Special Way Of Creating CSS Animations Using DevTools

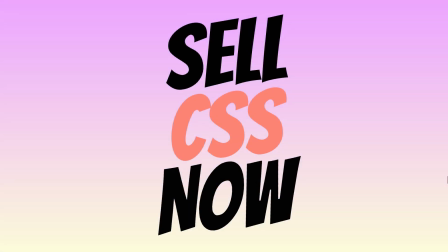I will show you the transitions involved in this animation, but also give you a link if you want to check the code or create your own version of this item.
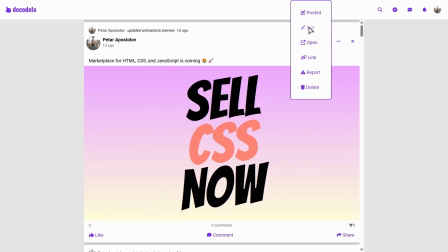We check the keyframes by opening the editor because the animation consists of versions
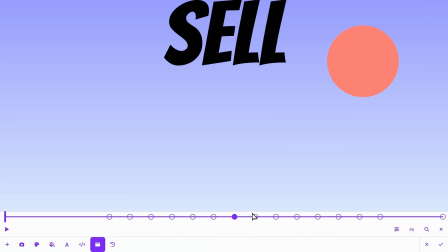of the same HTML with changes in the CSS properties needed to achieve the transitions.
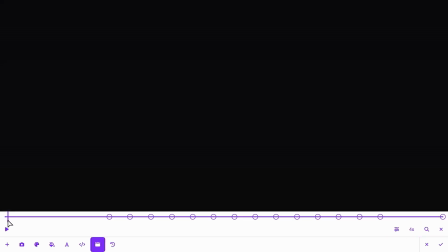We indicate that something is about to happen by switching from darkness to light,
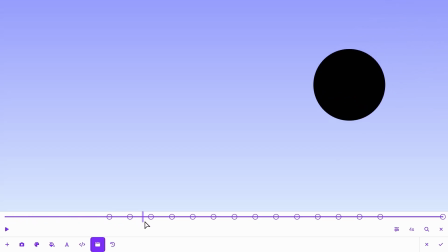then bouncing about to keep the pressure until we transform it to text at the end of its path.
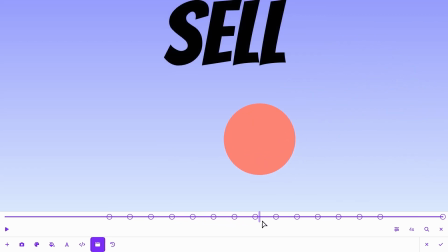We are doing the same with the rest of the words, but use different direction and color because the viewer is excited when doesn't know what's coming.
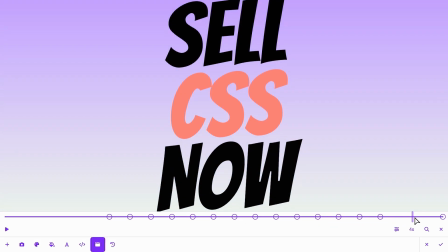We also need to indicate the end, but keep the message visible.
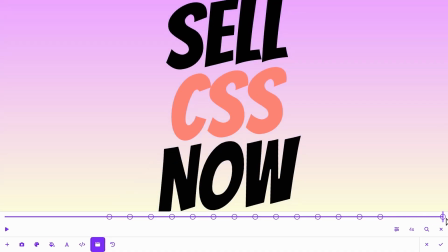That's why background switch is a good choice, as well as slight rotation of the words.
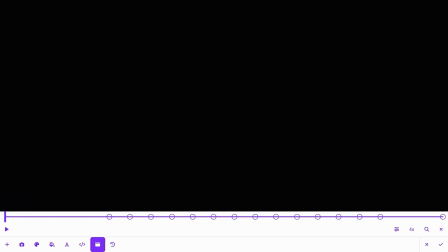The technique I use is to start from the end.
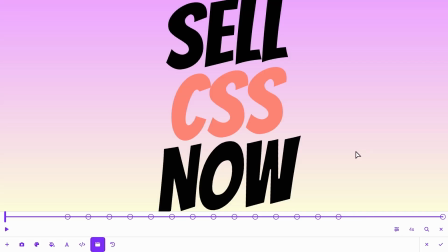That's why I reverse the animation and clear all the keyframes, because this way I am sure I will end in the right state. I create a keyframe, then change the background gradient colors to the container, because this was the state before the end.
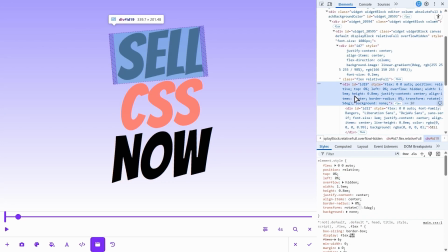If I include the text rotation, therefore I reverse them to 0 degrees.
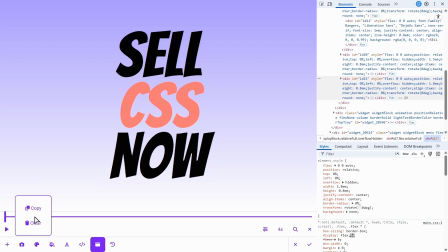Going backward, the next thing is transforming the bottom text into circle. That's why I change the size of the text container, then invert the colors of the background and text from solid to transparent and vice versa.
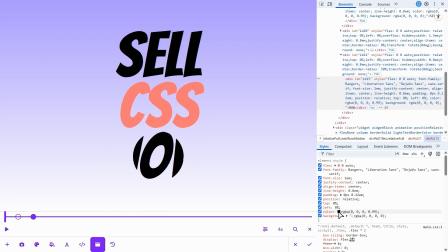All numerical CSS properties are available for transitions, but they have to be in the exact same format,
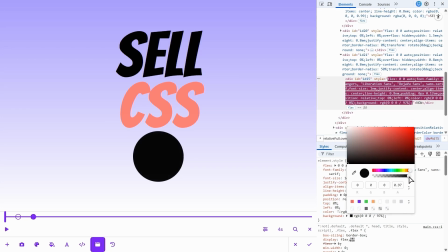because RGB won't work with RGBA, like pixels won't work with percents.
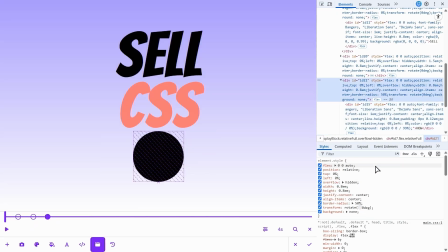The good thing is that every keyframe I create is a copy of the previous, therefore I just need to change the numbers of the properties I want to transition.
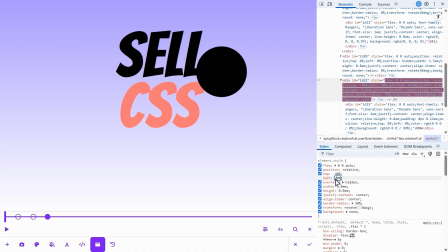That's why I change the top and left of the ball to start bouncing it away.
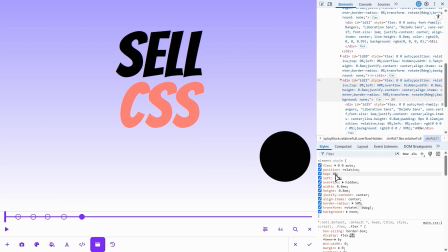In the next couple of steps, the ball bounces away from the screen,
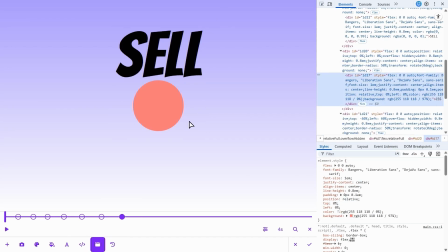until the next word follow its fate and transform into a ball to bounce away either.
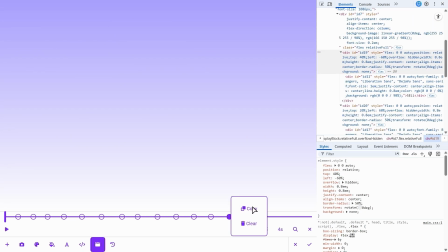After all the balls are gone, we change the background gradient colors to shift down the lights,
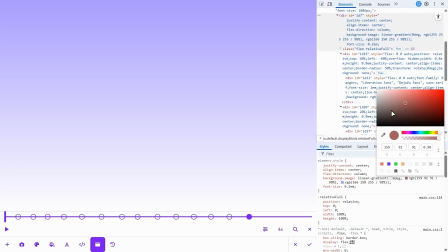but this is not the end, because if you remember, we are building the animation backwards.
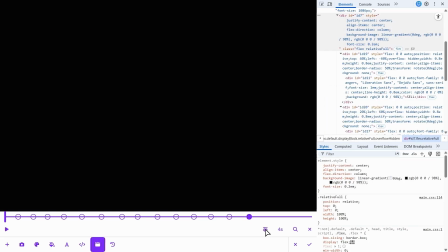That's why this is just the beginning. I restored the original flow by reversing the frames order,
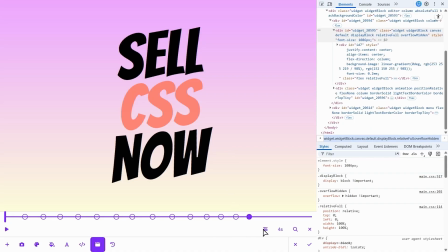but it's also a good practice to even the duration of the transitions by spreading the steps equally.
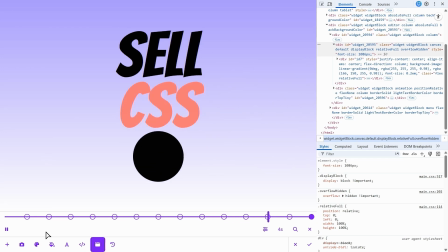As you can see, it's easy to create complex CSS animations because we didn't face any code files but stay in the browser using DevTools.
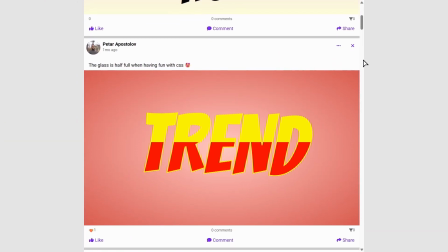I will paste a link to the post below. Try to perform the steps, but if you like the result, send me a change request.
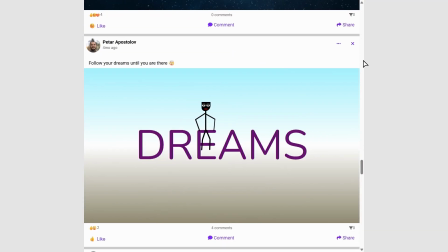Because when you understand how easy it is, you will create effects way better than this alone.